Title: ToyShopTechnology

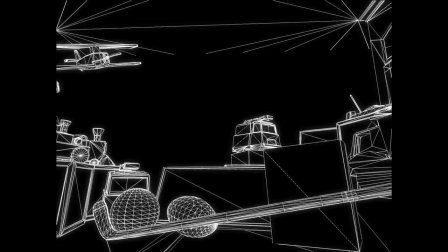[0:01]
The goal was simple: make the viewer a part of the scene.
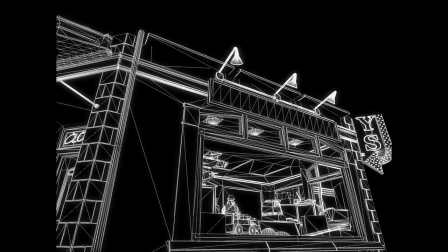[0:04]
A variety of high-end techniques were designed with the sole purpose of creating an immersive, detail-rich, real-time environment.
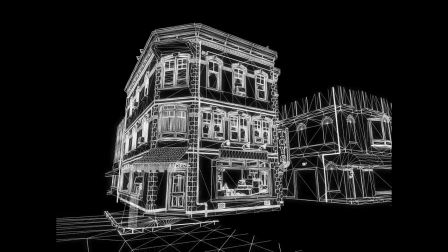[0:11]
And while these methods are past convention, they are implemented efficiently within the current specs of the most cutting-edge popular video game engines.
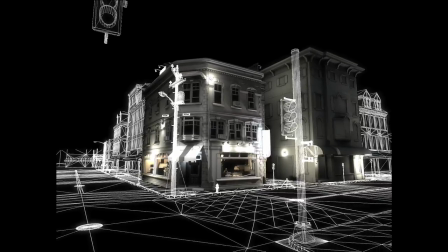[0:20]
Welcome to the Toy Shop.
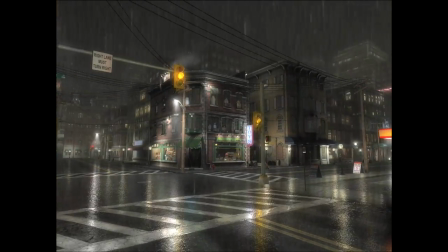[0:24]
A novel post-processing rain effect was developed to simulate multiple layers of raindrops with a compositing pass over the rendered scene.
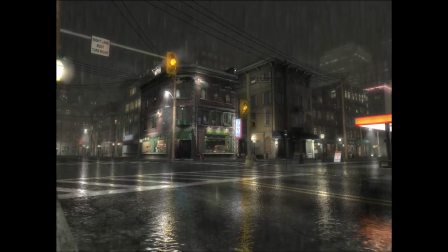[0:32]
Motion parallax for raindrops is created through projective texture reads.
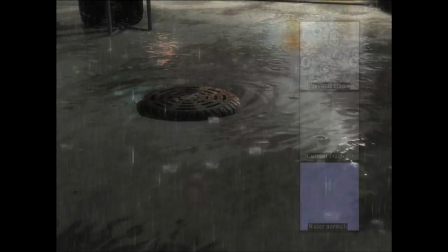[0:38]
The rooftop puddle was created by combining many different layers of detail with a dynamically generated ripple simulation.
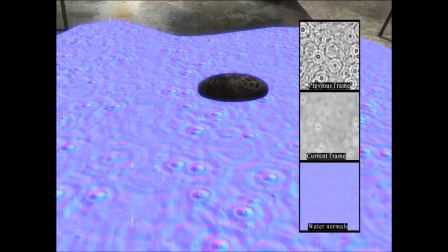[0:45]
This implicit integration for the fluid dynamic simulation is calculated entirely on the GPU.
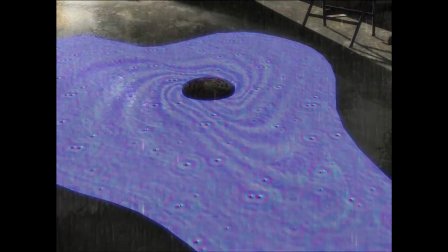[0:51]
The raindrop particle collisions generate multiple interacting ripples in the puddles throughout the scene.
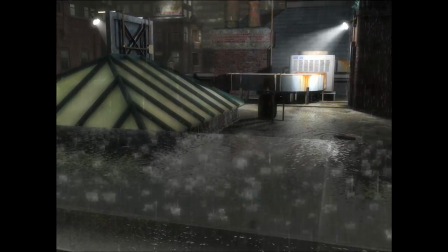[0:59]
We simulate raindrops splashing by colliding individual particles with objects in the scene.
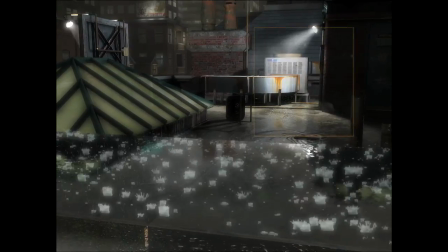[1:04]
An animated high-quality milk drop texture sequence was used for the raindrop splashes.
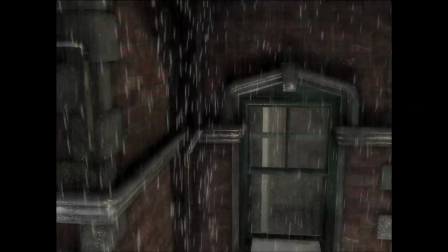[1:10]
To generate raindrops falling off objects, we use physics-based particle systems with stretched normal map quads.
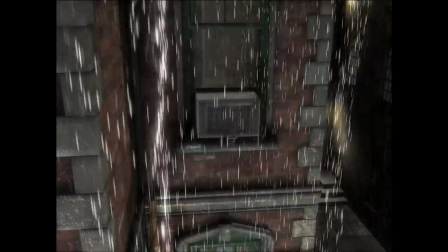[1:17]
The stretching based on particle velocity created the illusion of motion blur.
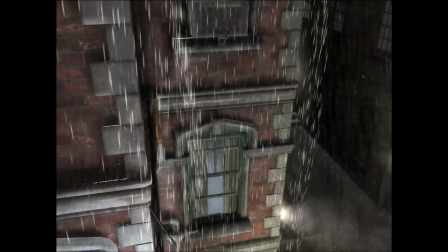[1:21]
The illumination from the lighting system accurately affected refraction and reflection of the droplets, adding further realism to the scene.
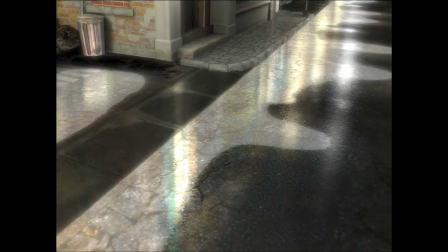[1:30]
For the street puddles, a texture masking method was used to control puddle placement and depth in order to minimize the complexity of the street geometry.
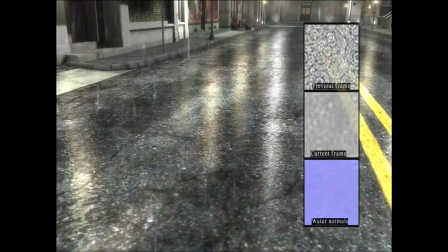[1:38]
The street puddles utilize the same GPU-driven ripple simulation as the rooftop puddle.
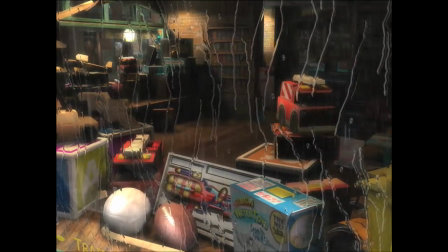[1:44]
An offline raindrop simulation system was adapted to the GPU to render water droplets trickling down glass panes in real time.
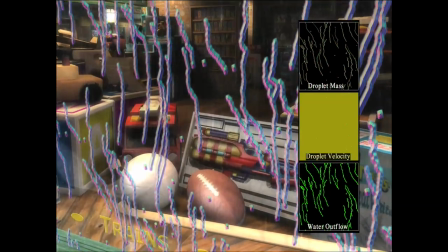[1:52]
This system allows us to replicate the quasi-random meandering of raindrops due to droplet velocity, mass, and surface tension.
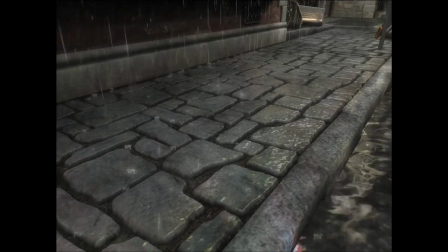[2:01]
Parallax occlusion mapping is one of the most complex rendering techniques in the Toy Shop demo.
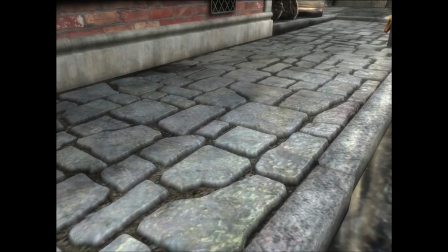[2:05]
This efficient algorithm provides a real-time, per-pixel ray tracing solution for inverse displacement mapping,
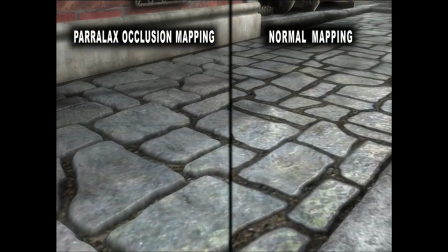[2:12]
using dynamic lighting, soft shadows, self-occlusions, and motion parallax.
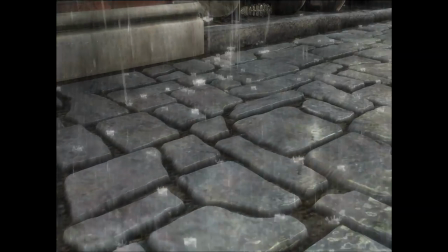[2:17]
This technique generates smooth LOD transitions without visual artifacts and maximizes
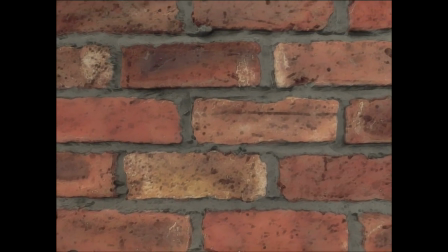[2:22]
visual quality by dynamically scaling the sampling rate of the parallax occlusion mapping computations.
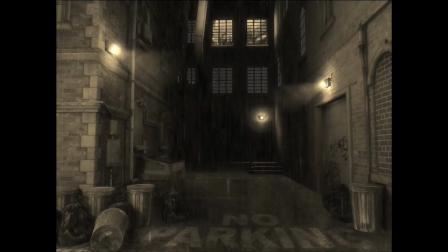[2:28]
Each technology in the Toy Shop demo adds detail to the scene. Each additional detail changes the way you experience the environment.
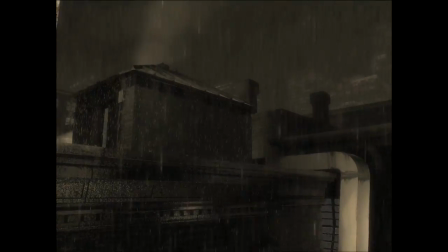[2:36]
This attention to detail seduces the viewer and delivers a lasting impression of the limitless expression of real-time graphics.